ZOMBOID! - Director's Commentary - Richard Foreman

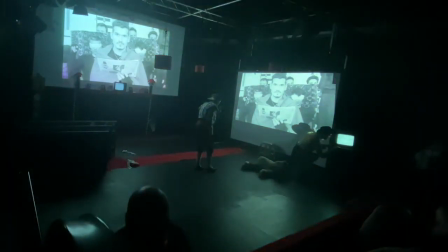And the loss of the eyebrows, it was part of a thought of mine that either it was a nervous reaction from their fear, that they would pluck their eyebrows.
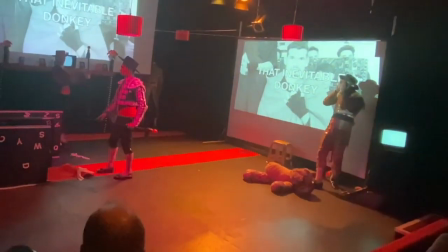I once was working with an actress who had a tendency to pull out her eyebrows whenever she was anxious.
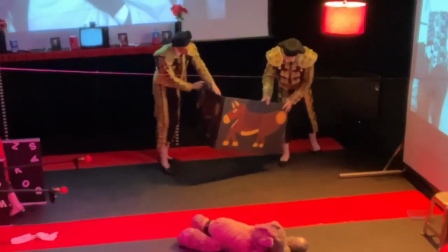So there was part of that playing into that idea, but also that they look very much otherworldly when they don't have eyebrows,
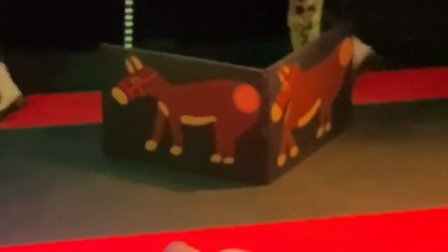that they could be existing on a different planet, that this is a totally different realm that they're inhabiting.
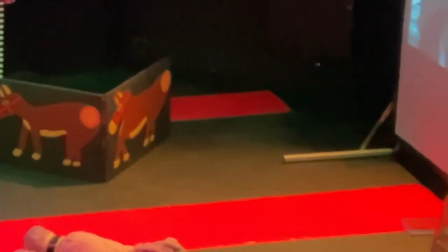So there's a kind of double thought process that went into the eyebrows there.
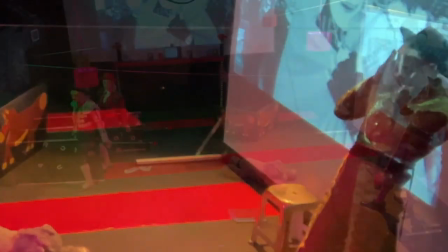You see there my terrible paintings of two donkeys,
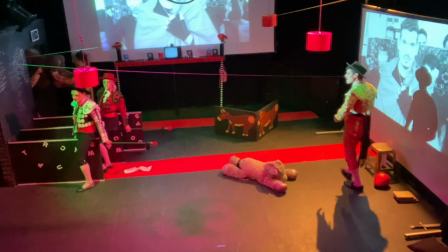one of which, the one on the right, looks extremely misshapen.
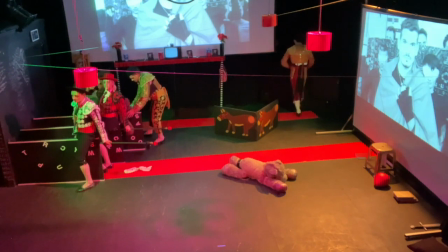But again, it's a playground, it's a school, it's art, it's kids making art, so I could get away with that.
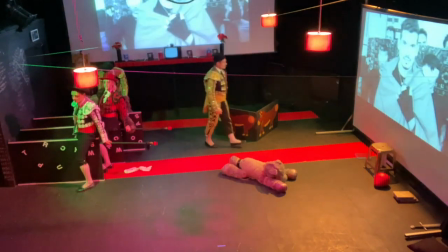That's how I justify it to myself anyway.
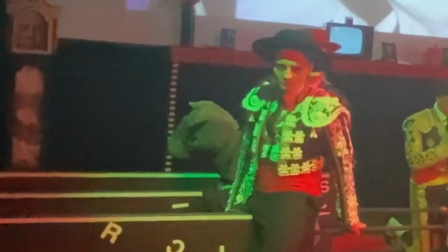The actors were asked to
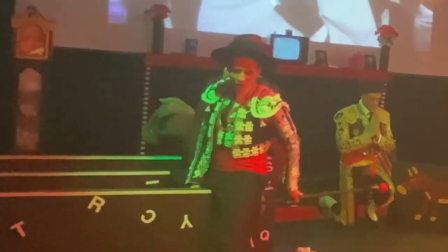look out as much as possible, but as if it was a blank wall.
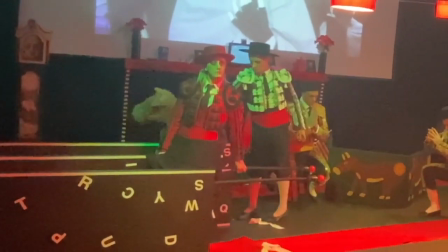They're not looking at the audience and intimidating them or trying to entice them into watching the show or in any way interact with them.
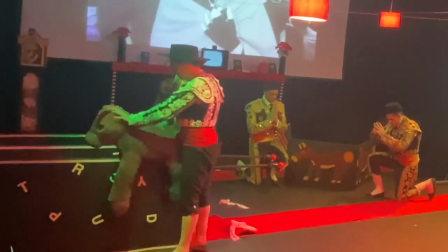It was much more about the kind of
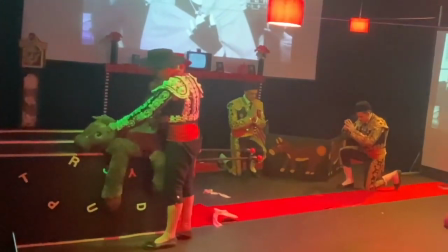World War I stare of just looking into oblivion.
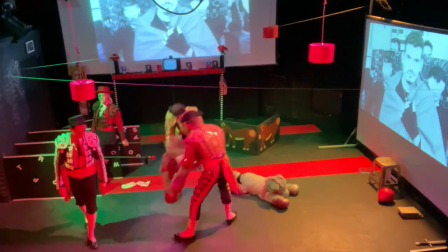Even when they look at one another, there's that kind of long stare,
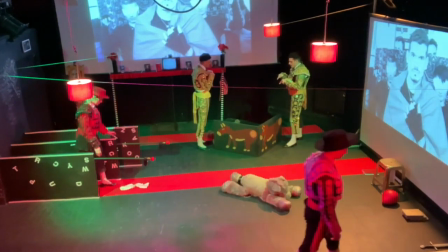no emotion, no compassion, no empathy, nothing.
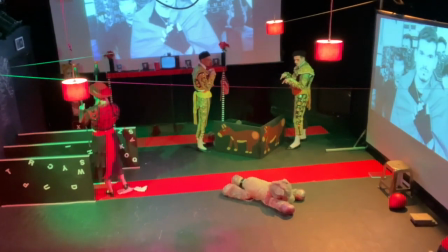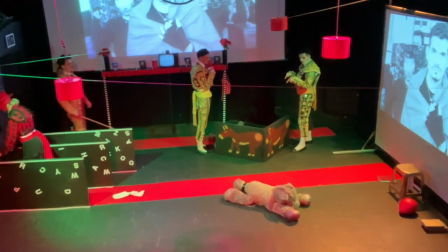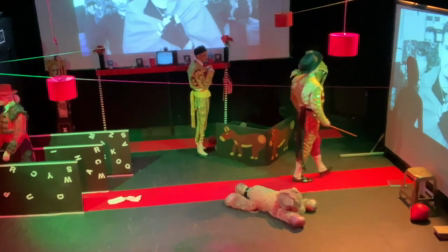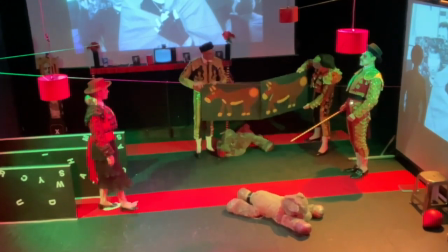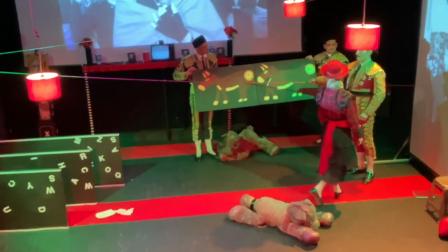So here's a good example of where the actors are multitasking massively by
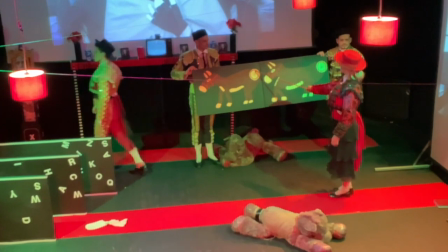performing the stage action as well as counting in their head the time between the last sound effect and the next one.
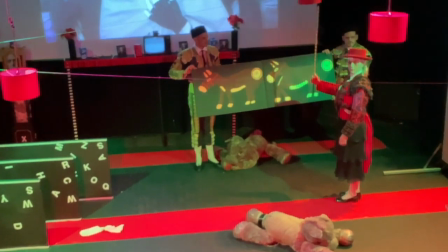There's no indication about when that sound effect is going to come back in,
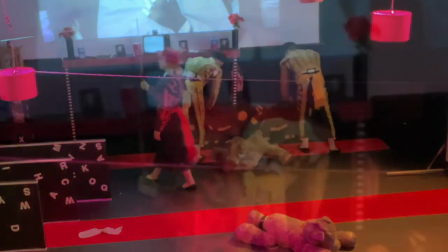so they have to count and be really, really rigid
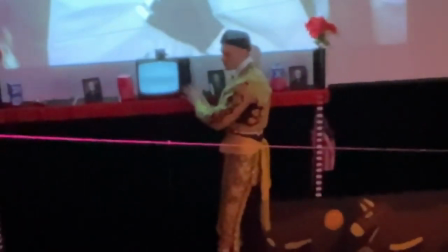in their movements to make sure that they're not either going too slowly or going too quickly.
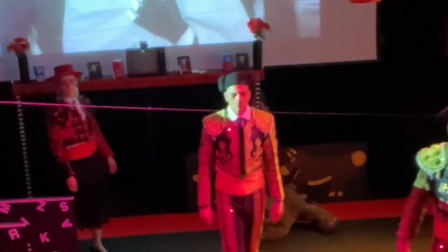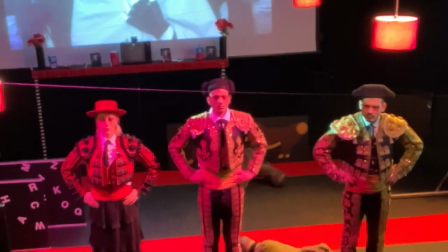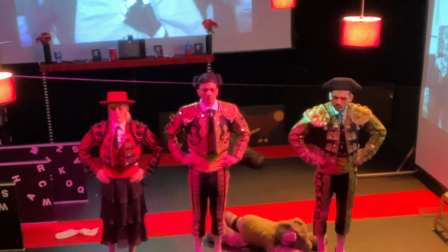So George keeps turning on these TVs, incurring the
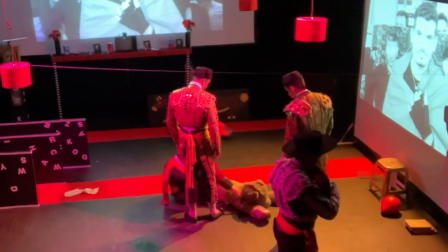wrath and disappointment of the mother and the two siblings here.
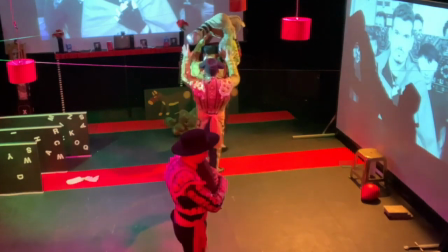The mother is confiscating the beloved donkey of George to stop him playing with it.
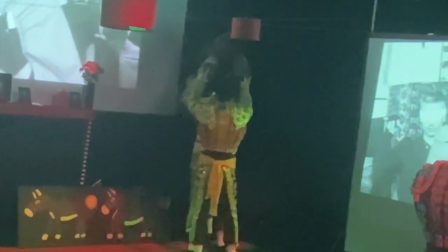That's his punishment.
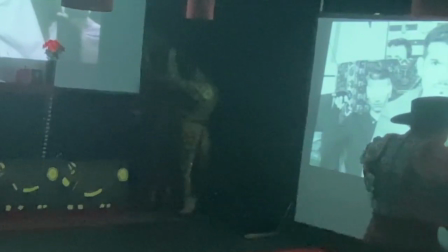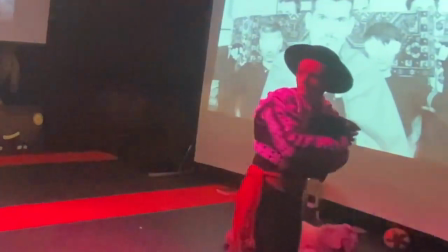And George expresses his frustration at
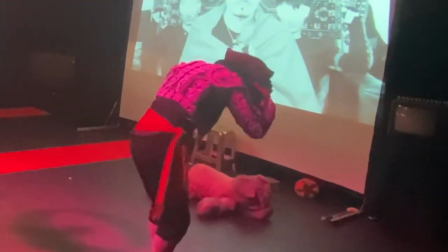these forms of punishment and disappointment by physically hurting himself.
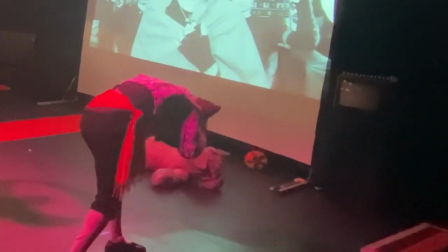Again, that's repeated a couple of times throughout the piece too.